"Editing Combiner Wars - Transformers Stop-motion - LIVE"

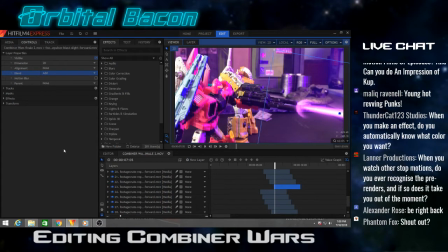[58:35]
When you make an effect, do you automatically know what color you want? Not always. Sometimes it depends. Like for this right here, Swagwave used a purple colored light every time these guys are meant to be firing their lasers.
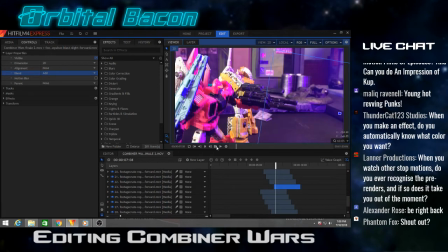[58:50]
So it would be weird if I tried to put in like a green laser. You know what I mean? Like that would look really weird if there's purple light around them and then I drop a green laser in there. So sometimes I don't necessarily have a choice. Sometimes I do. And when I do, I just kind of mess around with what looks best.
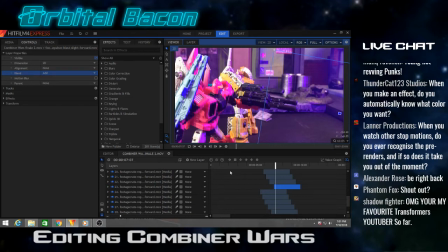[59:10]
I mean, if it's like a certain energy blast or something that's like well known, you know, of course I'm gonna go with the way it should look. But sometimes I do like to mess around, like give different colored magic spells and stuff.
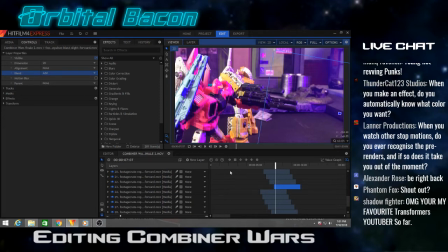[59:28]
Like when we were doing the Doctor Strange stop motion, I got to do all sorts of weird stuff with those effects, making them different colors. When you watch other stop motions, do you ever recognize the pre-renders, and if so, does it take you out of the moment? Yes.
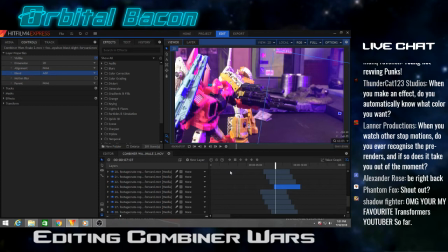[59:46]
Okay. Well, the first part. Let me answer that in two parts. The first part, do I recognize other pre-renders? Yes. The second part, does it take me out of the moment? Only if it's not well integrated.
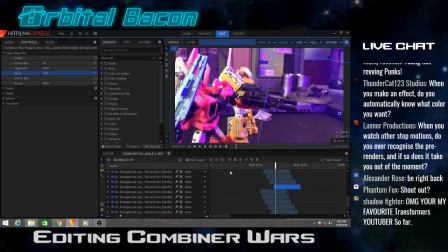[60:01]
Like, for instance, if I'm doing what I was showing you earlier with the blend mode, if the blend mode is left really flat, and let me show you something else here.
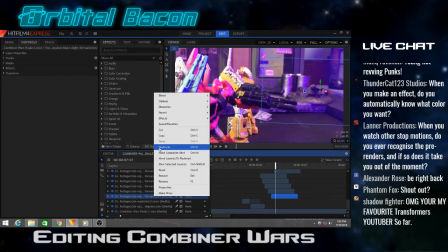[60:14]
I'll go ahead and get this next energy blast up here. right there.
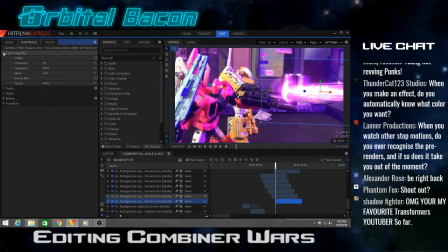[60:20]
Okay, so for instance, and let me make sure the chat is caught up. Okay, so for instance, sorry, I just wanted to make sure I was caught up on the chat.
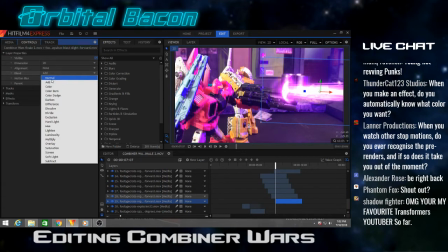[60:37]
If I took this effect here and took the blend mode back to normal, and then I have a color change effect.
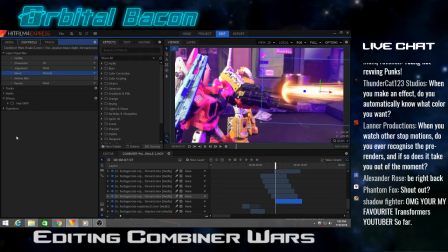[60:45]
So if I took that off, so this is what the effect looks like by itself with no added changes or effects or anything like that. So if somebody had that dropped in their stop motion just the way that is now,
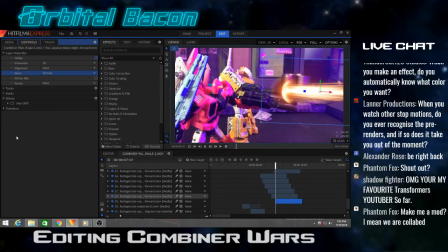[61:00]
it might take me out of the moment, because not only would I recognize it, but it's like the default setting. There nothing has been changed about it. As far as the size, I do have, of course, I've like shrink it down and it's over here, but you know what I'm saying.
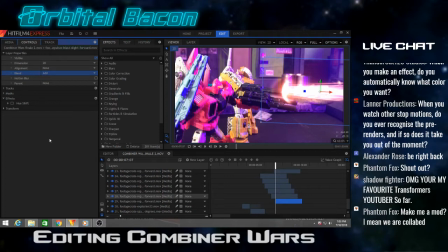[61:17]
But even a simple blend mode, even if they didn't change the color, you can see there just blending it into the scene better. That would not take me out of the moment. Even if I notice like, oh hey, I think that's that repulsor blast pre-render.
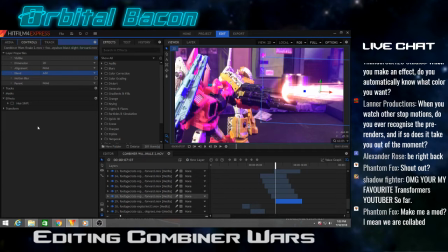[61:32]
I recognize that, but it would be, if it was well done, it would be fine, because I recognize, because I've used pre-renders from several different sites, and there's even some YouTube channels that all they do is upload pre-rendered stuff for people to use. So I've seen it a lot because I use a lot of them.
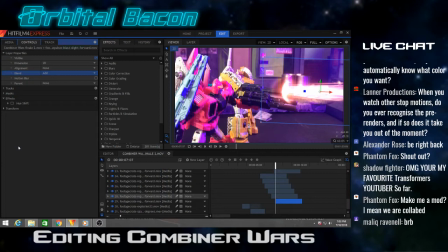[61:49]
But when people use them well, like Counter 656 and Lazalus and stuff, some of the top guys, they use that pre-rendered stuff so well that you can, sometimes you can barely tell. So yeah, going back, as you can see, as I add the hue shift and everything, it almost looks different.
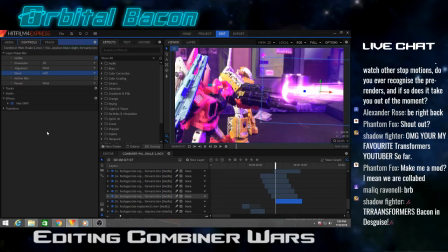[62:08]
Some people may not be able to recognize. That's my hope, is when I use an effect, like when I was talking earlier with the Dragon Ball aura, using it for shockwaves, I'm hoping people didn't even realize that's what the effect was.
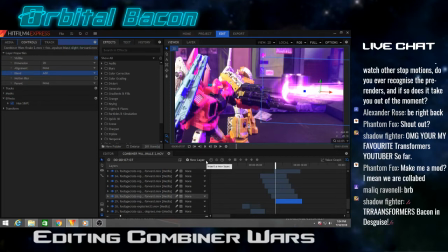[62:26]
Yeah, shout out to Phantom Fox. What's up, buddy? You're my favorite Transformers. Thank you, Shadow Fighter. I appreciate that. Hopefully I can maintain the title.